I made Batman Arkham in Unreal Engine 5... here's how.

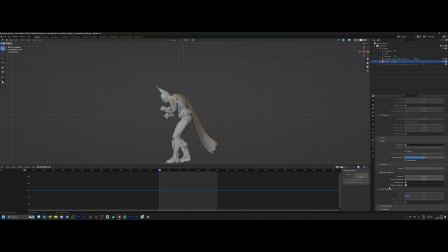I was considering doing this in Blender initially and kind of baking the animation in but A it was just having too many issues in Blender and B I didn't want to bake the animation in because I wanted the simulation of him moving in the Unreal Engine world to affect him and the wind
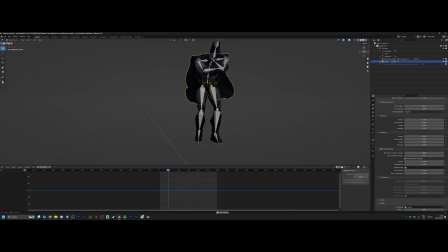and would like to work separately from a pre-baked animation so in the end i scrapped the blender baked in thing just used the cloth simulation within unreal engine and that ended up working much better for me so again a bit of wasted time but it was stuff that i i learned next
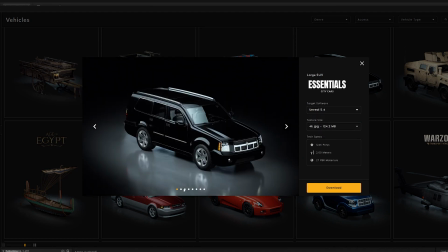thing i needed was a car so again in cargo i just switched the target software to unreal engine 5.4 found this large suv and it was as simple
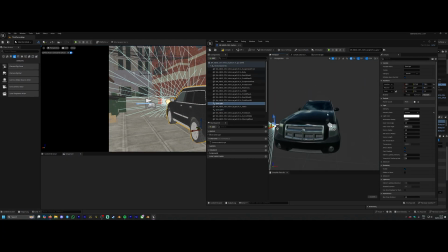as pressing download import and here we go uh in the blueprint for the car I just added some a couple of spotlights and some
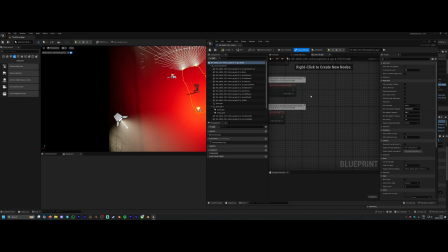point lights to act as the headlights and rear brake lights for the car and that was literally as easy as that.
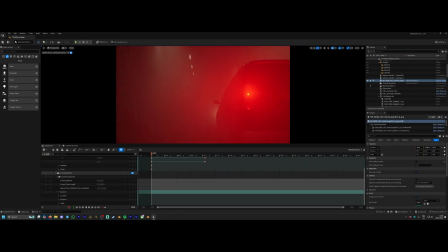Dropped that into the scene, added a level sequence in and now I could start actually key framing elements of the scene so I animated the car,
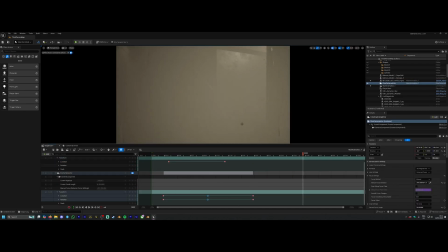added the camera in as well and start key framing some key points here and this was just playing around with a sort of general feel of how
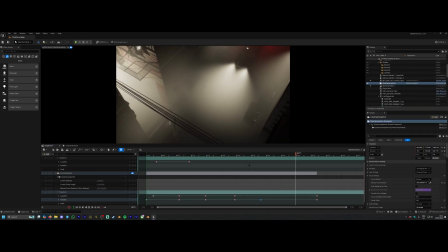this scene was going to flow so I wanted to start in the sky on the bat symbol, flow through, see the car, see some of the guys on the ground, up to Batman, back down, see him drop down and then pull back to reveal the final guy.
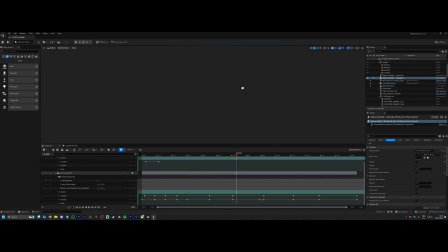So this was just really tweaking all of these settings, all of the keyframes to get that looking exactly how I wanted it to.
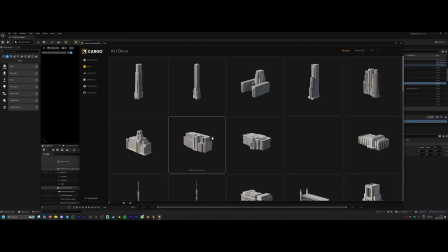Now I felt the background behind him was really boring so in this case I actually went into the Goliath building pack and downloaded some of these really cool huge gothic looking buildings,
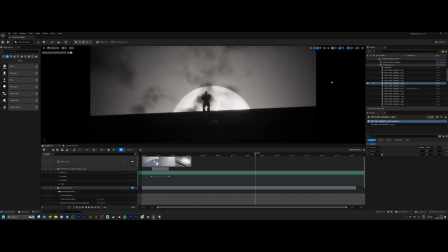moved them into the background and they really just gave that sense of scale instead of it just being the sky behind
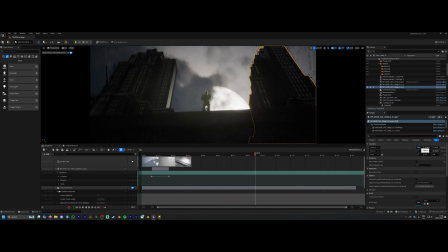him you kind of got that yeah that's all the skyscrapers going off really gothic a bit different to the brooklyn street as well kind of give that sense
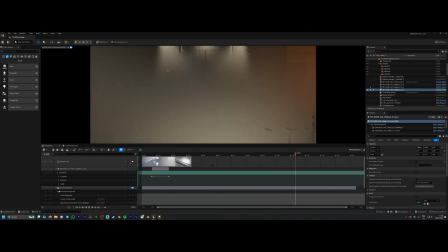of perspective and the difference in yeah that was just working really nicely it was framing the shot nicely the moon behind him um and that
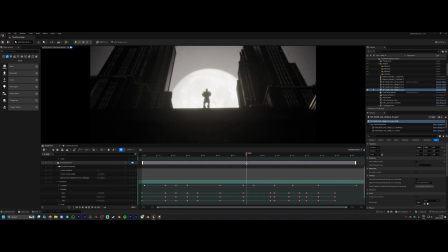was working good so now i just needed some bad guys so i went into mix mode just use their preset characters for this i will do some more stuff with metahumans in the future
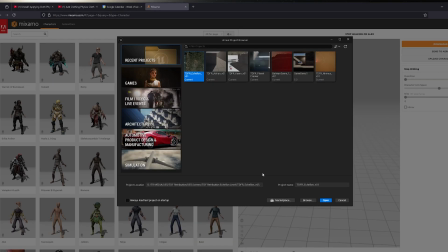but for the sake of this these default mixamo characters animations were fine so downloaded these guys imported their fbx
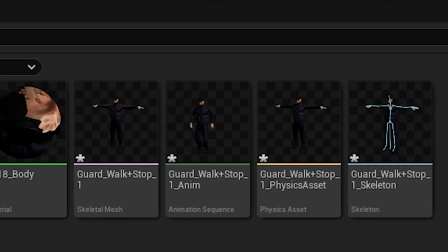files straight into unreal engine i was doing the same thing here where i was importing them and everything was fine but i was using the physics
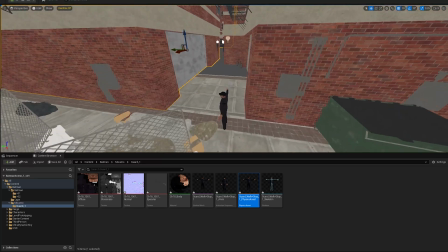asset instead of the skeletal mesh and i'm i'm sorry i'm sorry i it was a bad move okay it was this was causing me this was hours
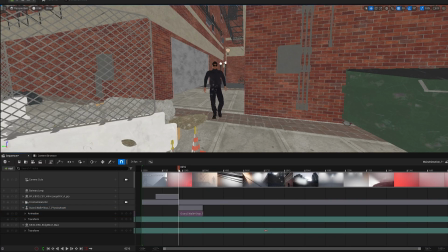of frustration i figured it out anyway we have our guy and a couple of things i needed to learn here were how to actually add the animation in which i found was as easy as pressing the plus and using that default animation we've added in positioning that in the sequence where i wanted
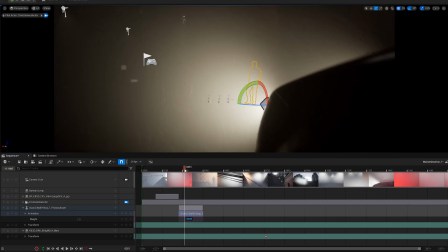it to happen i was running into errors of okay but it ends but how do i get him to hold in the final frame also
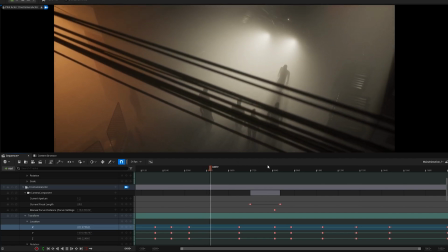how do i get him to hold in the first frame before he starts these are things i worked out in a bit anyway brought in a few different
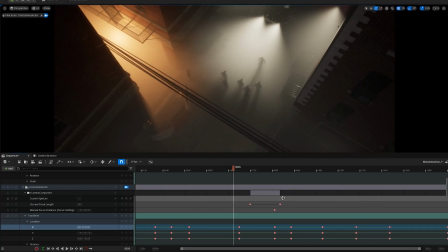guys put them in positioning where wanted them to be and now we're actually building out our scene and it's looking good.
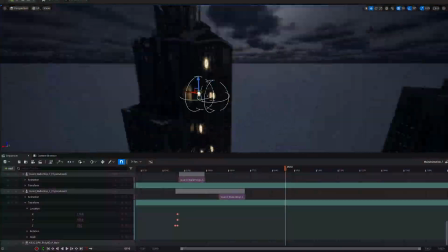The buildings behind Batman were very dark so I just put some point lights in there in front of the windows.
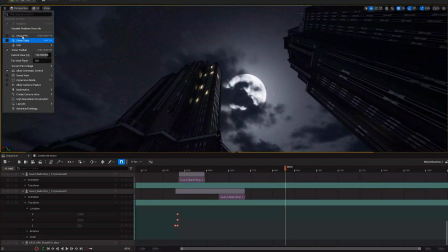I didn't go into too much of texturing the inside of the windows with rooms that would have taken too long.
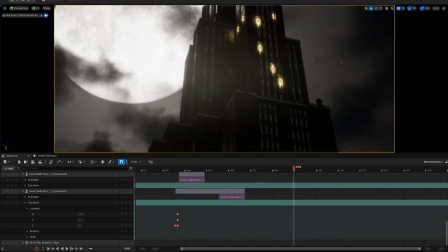They're in a distance, they're out of focus so just the point lights are fine enough for this situation.
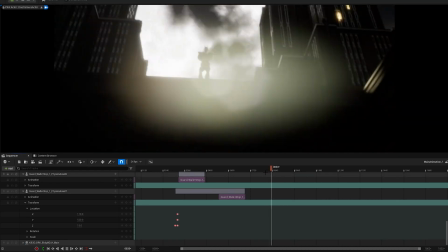Now for this final bit with the guy at the end I just moved Batman in a single keyframe
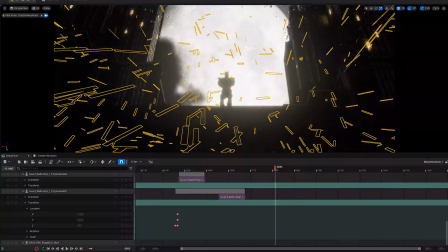so after he landed and the camera's panning he actually just one keyframe teleports over there and plays the same animation again.
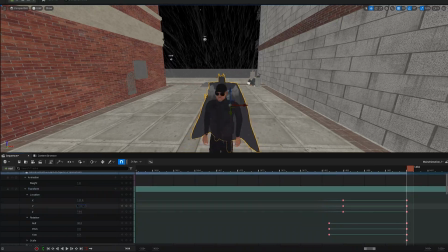Again it was just a quick workaround I didn't want to spend too much more time on it and he still did the
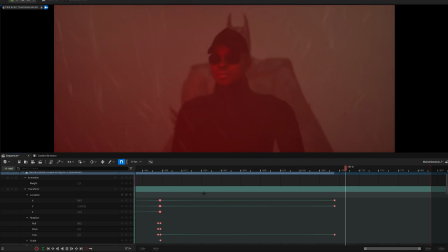same thing where he kind of rises up there's no point doing that again so I just replayed that behind the guy.
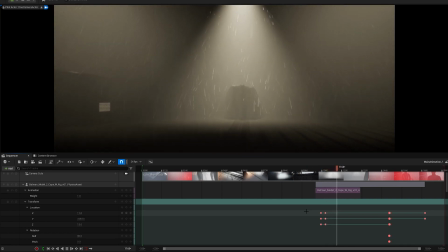So that was looking good Batman Dropping Down was looking nice the spotlight on him was looking good I now needed our guys to run away so I went back into Mixamo got a few different running
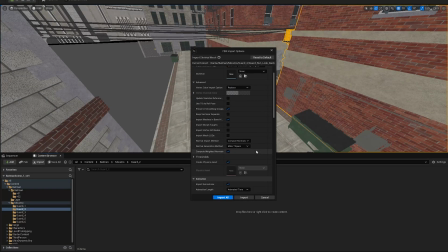away animations re-imported the characters again as a separate fbx file and basically as the camera pans
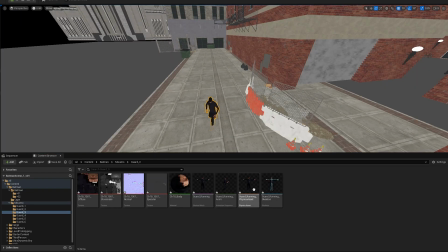up and moves away those original people just one keyframe moves them off screen out of the scene and then these new guys come in as a separate animation
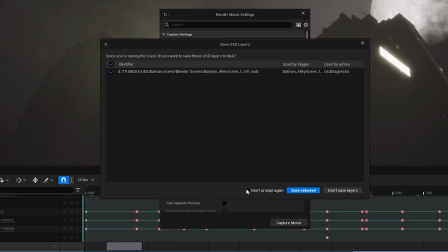there probably is a way to add that animation to the original characters and have to duplicate them all but I didn't want that out here
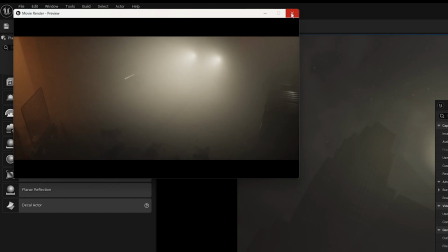now problem I was having was the when I was rendering stuff out to test none of the characters
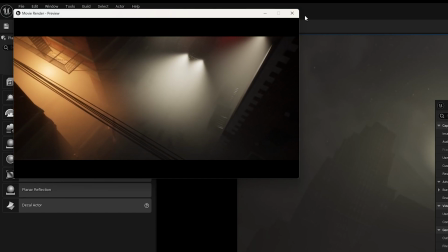were actually showing up and this was the physics asset problem where the physics asset was just not working
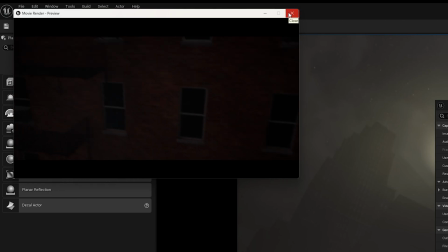so after realizing it was the skeletal mesh i had to do i had to basically re-import everything again as re-import all the characters
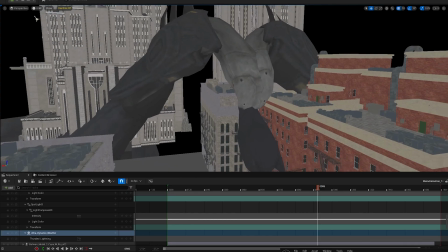again as the skeletal mesh do all the same key framings but it was all right it only added like maybe an extra half an hour still a bit
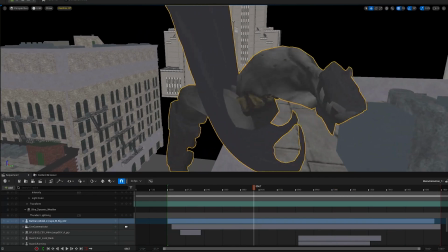annoying but um i was then having problems with the first frame of the character not starting right as you see batman was doing
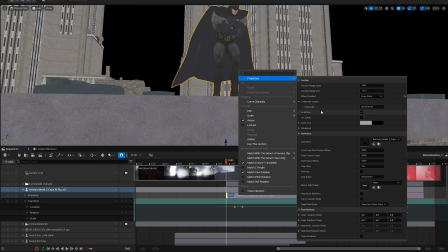some funky things i then figured out it was literally as simple as clicking this advanced tab which only had the pre-roll and post-roll frames.
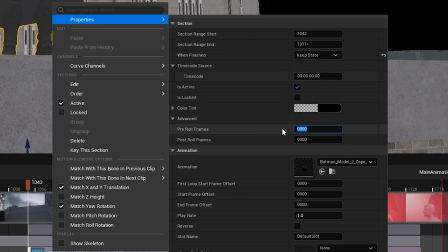I don't know why it didn't just have those on there. I'm just adding more frames to the start so that the animation just holds on that first frame before it actually starts playing.
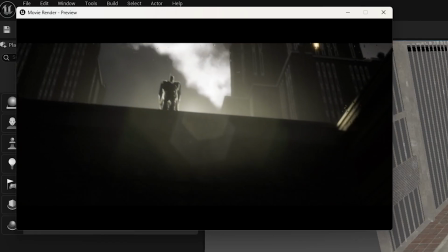It was as easy as that. This took me ages to figure out so I just went and did that to every single character.
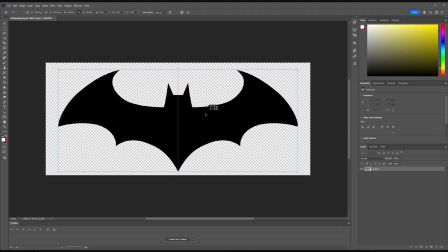So now I have the characters rendering and they're holding in their final frame. For the bat symbol I just took this image off Google, gave it an alpha channel,
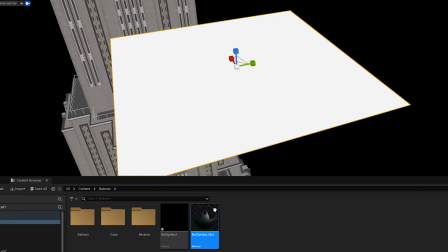blurred the edges and just made a very basic material and Unreal Engine, dropped the texture on, and positioned it on a plane,
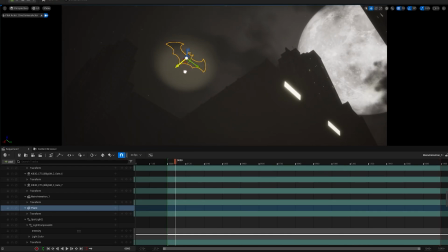just moved it into space around this volumetric fog that I put up in the sky, and put a point light in there to illuminate it.
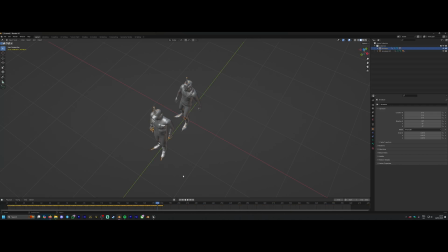Simple as that. Now I wanted the final guy to have two animations. I wanted him to walk forward, stop, and then start moving his hands around. It's something I'm not really experimented with before, so in Blender I thought maybe it's just as easy as copying,
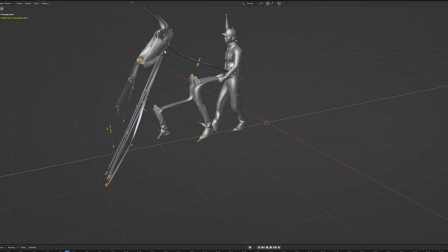pasting the keyframes from one armature onto the other. that ended up creating this absolute monstrosity,
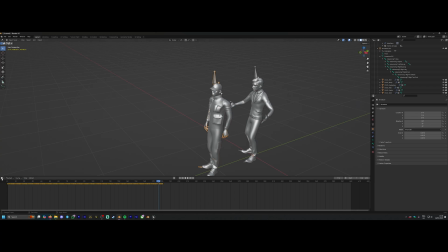so that did not work at all. But I then realized that what I had to do was basically use the non-linear animation editor, which allows you to combine two different animation sets together by just adding them in, morph them together,
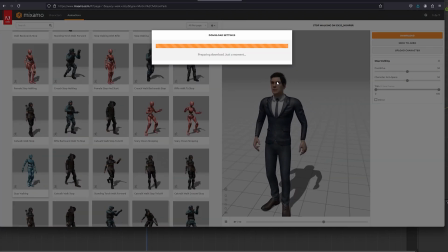dissolve them together. So I found a new model for this final guy, imported him in, imported the just the armature without the model and added these two animations in there,
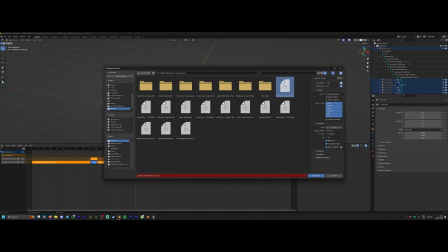cross dissolve them together and it was as simple as that. exported that as an fbx animation brought that into the unreal engine again and we had
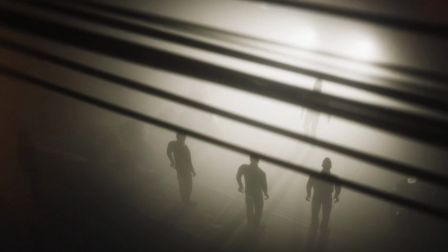everything then at that point we had our batman animation working the cape working the scene was looking good all of our bad guys were in there the animations were
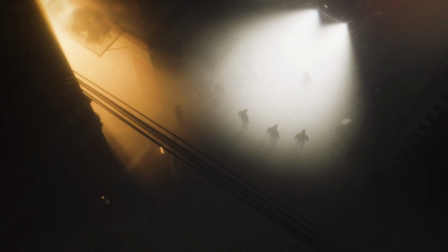working the lighting was looking nice the scene was looking good finally we were there now onto the stuff i actually knew about which was
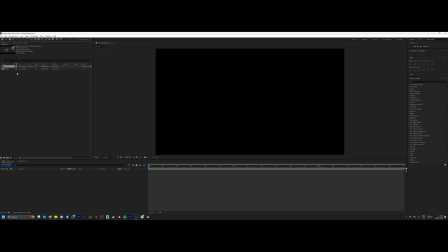making it look good so i exported this as a png sequence from unreal engine imported this into
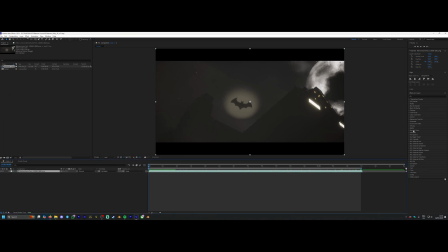After Effects and this is where we get creative with the uh actually making it look look look sexy. I did the basic things here of a little bit of color grading on an adjustment layer first of all added a glow and a vignette to just sort of boost the highlights give it that sort of ethereal look.
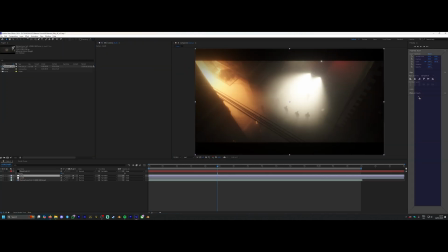I was going for the Batman 2022 look so I really wanted that kind of hyper focus on certain elements.